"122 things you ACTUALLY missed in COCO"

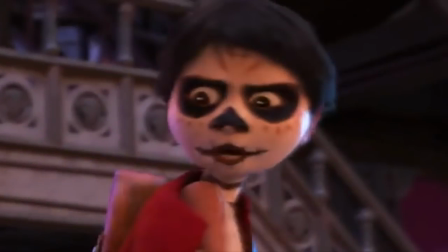[12:23]
Miguel's calavera face paint has 4 streaks at the top, though it's hard to see in most shots.
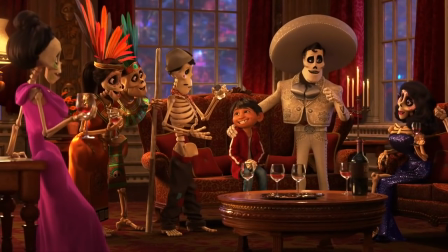[12:29]
82. At De la Cruz's party, you can see some characters in what might be Aztec regalia. Montezuma specifically is mentioned in a deleted scene as someone who will live on forever in the Land of the Dead due to his fame.
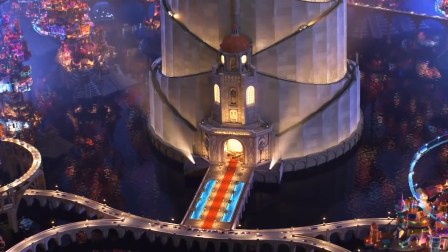[12:41]
83. De la Cruz's tower has a marigold orange carpet instead of a red carpet to mimic the color of the cempasúchiles.
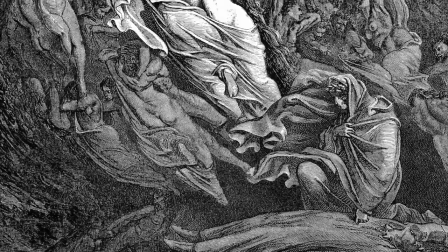[12:48]
84. Though Dante's name is, of course, a reference to Dante's Divine Comedy, a literary classic in which the main character journeys through the afterlife,
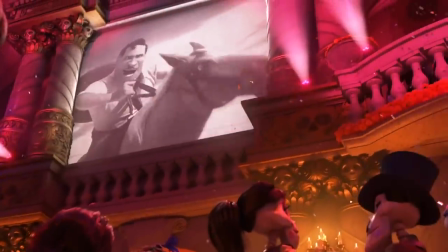[12:57]
Dante is in-universe named after the horse in a De la Cruz movie. 85.
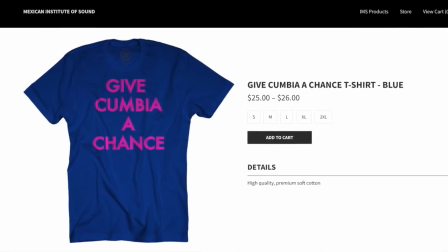[13:02]
The DJ is wearing a Give Cumbia a Chance t-shirt advertising the Mexican electronica project Mexican Institute of Sound.
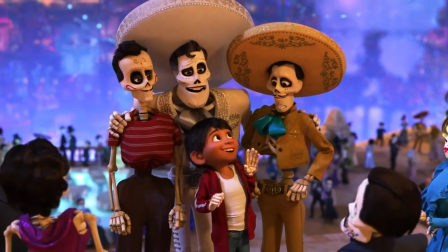[13:11]
86. There are many celebrity cameos in the Land of the Dead, including musicians Pedro Infante and Jorge Negrete, wrestler El Santo,
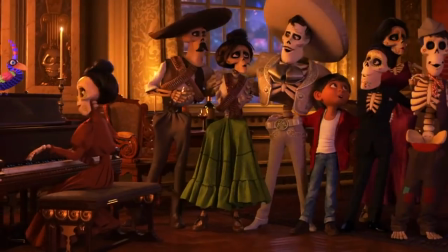[13:18]
actors Cantinflas and Maria Felix, and revolutionary Emiliano Zapata beside a soldadera.
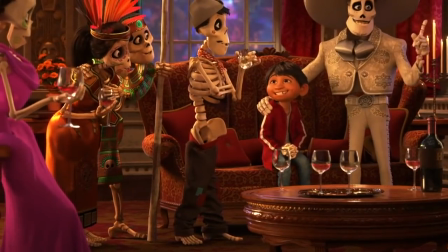[13:26]
87. Cantinflas is only wearing chaps on his lower half. 88.
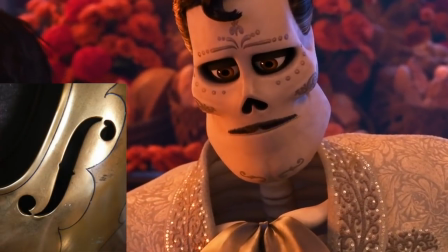[13:31]
De la Cruz's skull is designed with F-holes, emphasizing his legacy as a musician.
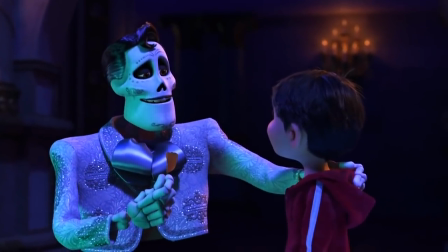[13:37]
89. De la Cruz never gets to finish his blessing, which is why the petal didn't start glowing.
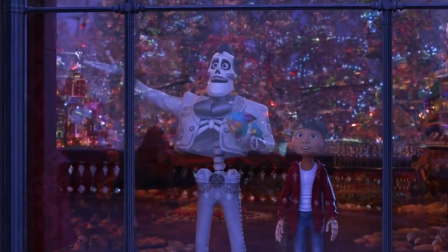[13:42]
It's possible he may have been considered family enough to bless Miguel after all. 90.
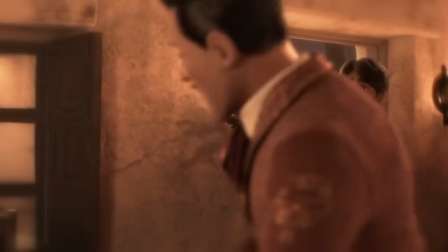[13:48]
The murder being committed wasn't shown on screen, just implied. We never see a bottle of poison.
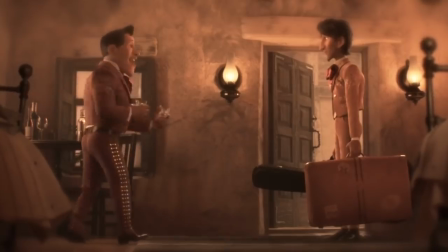[13:54]
It's ambiguous because Miguel is put in a position of choosing who to trust more, his idol or Hector.
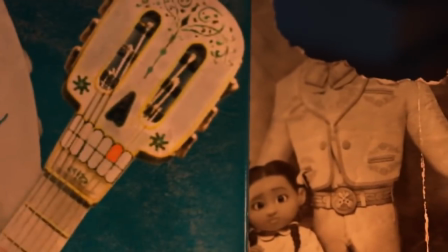[14:01]
91. Leon Critch has said that the guitar was a gift to Hector from Imelda. 92.
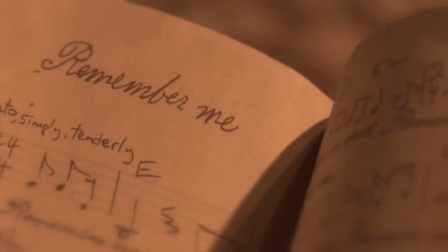[14:08]
Hector's songbook has both Remember Me and The World Is Mi Familia in it.
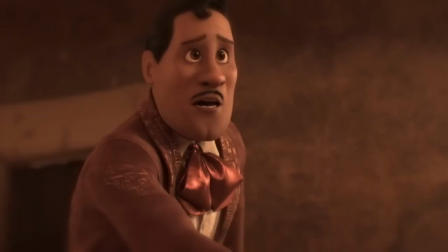[14:14]
93. Hector and De la Cruz's charro suits aren't the same.
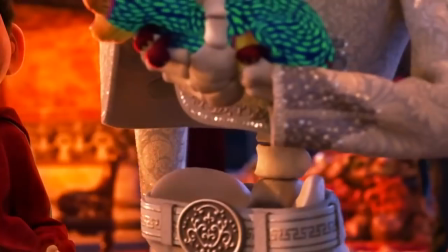[14:18]
De la Cruz has a Greek fret-style design, which he also has on his belt and his pool in the Land of the Dead.
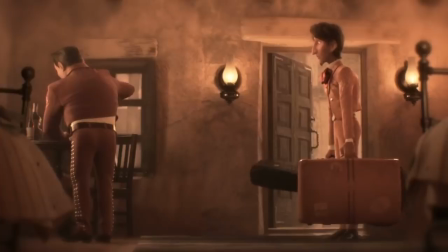[14:23]
His suit is a darker color, while Hector's is lighter, and has some of the same flourishes his mandible markings do.
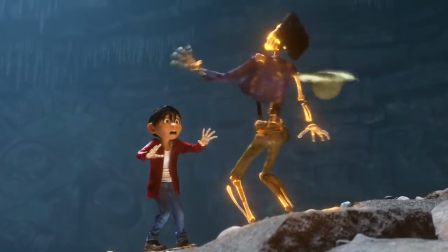[14:30]
94. As Hector falls, he grabs his stomach like he did when he died.
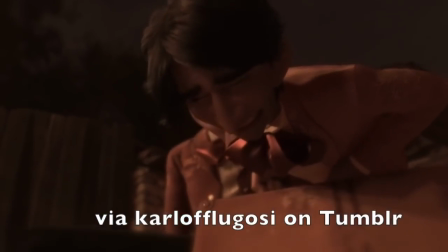[14:36]
95. In the flashback, De la Cruz slyly moves Hector's guitar away under the guise of helping him as he chokes.
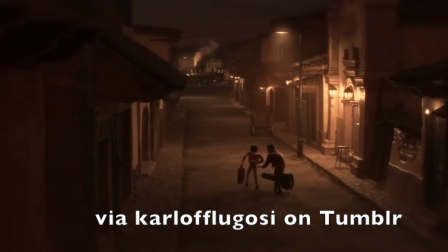[14:44]
He steals the guitar as Hector's dying. 96.
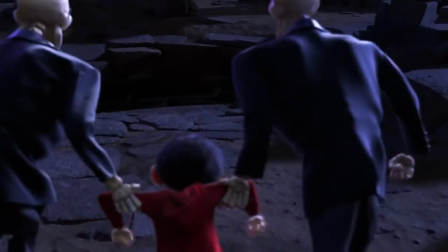[14:49]
Real cenotes are natural sinkholes with spiritual significance.
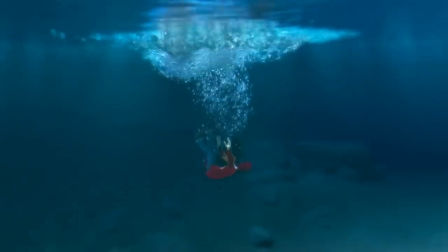[14:52]
This one is man-made, though still used to make a metaphorical sacrifice to send someone to the land of the dead, Miguel.
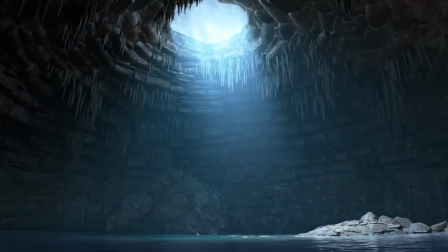[14:58]
You can see sculptures in the background that's meant to portray the king and queen of the land of the dead, Mictlan Tecutli and Mictecacihuatl.
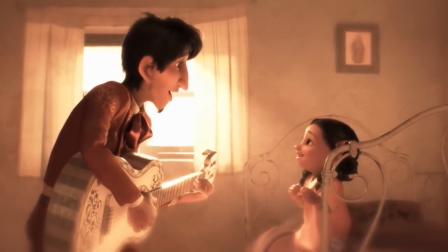[15:06]
97. The voice actor for Hector, Gael Garcia Bernal, had his young daughter, Libertad, sing this part of Remember Me.
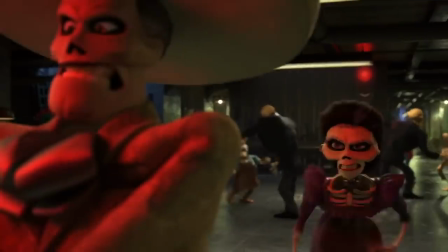[15:14]
98. Emilio Fuentes, the original voice actor for Miguel, had to be replaced after his voice dropped, but he has a single line in the movie.
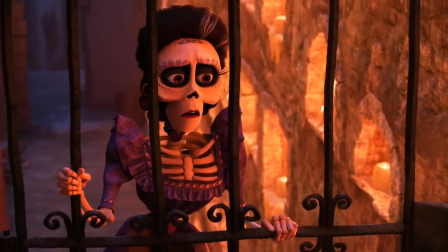[15:23] This is senor, you're on in 30 seconds.
99. La Llorona is a recurring theme when Imelda's part of a scene.
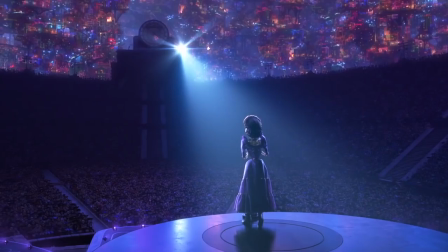[15:30]
100. Many viewers may not be aware that La Llorona is a traditional song and wasn't composed for this movie.
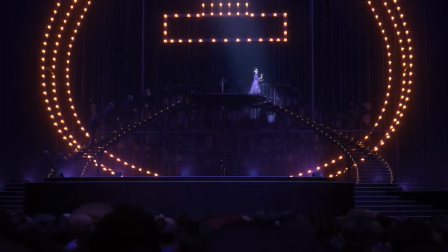[15:36]
In fact, the movie has a shortened version of the original lyrics. La Llorona also famously featured in the 2002 film Frida about, you guessed it, Frida Kahlo.
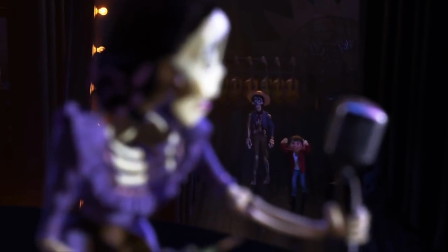[15:48]
101. Miguel's gesture encouraging Imelda to sing is the same one that Hector gave him at the Battle of the Bands.
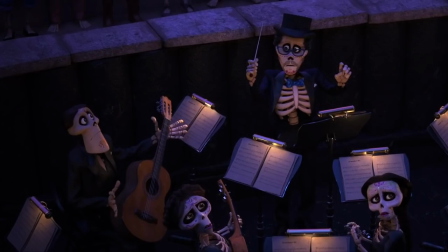[15:55]
102. The guitar player and the conductor look at each other here, wondering who's playing before joining in.
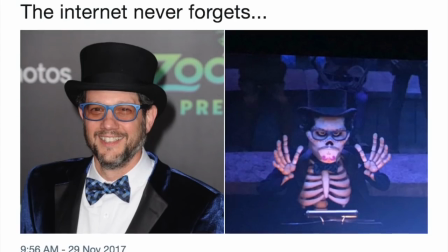[16:02]
103. The conductor is a cameo of the movie's score composer, Michael Giacchino.
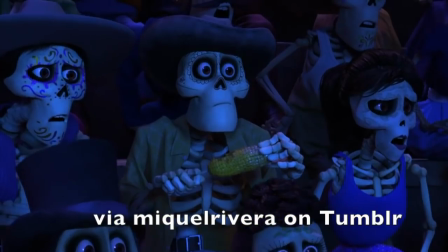[16:08]
104. Another funny background character reaction as Ernesto is revealed as the villain.
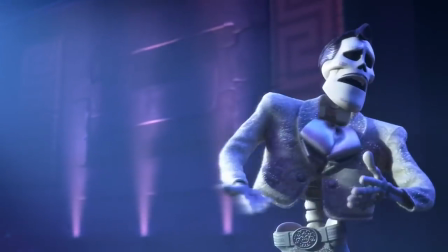[16:13]
105. A quote from co-director Adrian Molina about this scene.
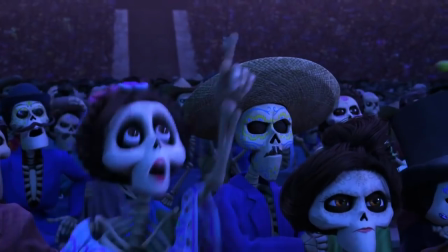[16:18]
People give me grief about why all these people would have fruit at a concert, and it's because they're coming back from Dia de Muertos and their families leave them all these offerings.
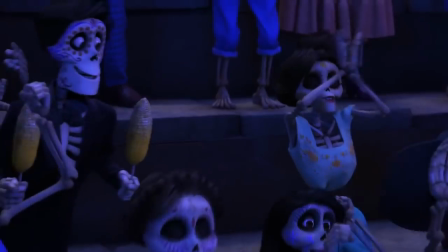[16:27]
106. This character was voiced by Lee Unkrich.
What did I miss?
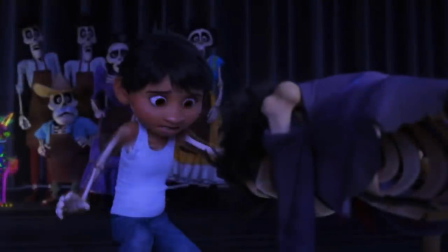[16:32]
107.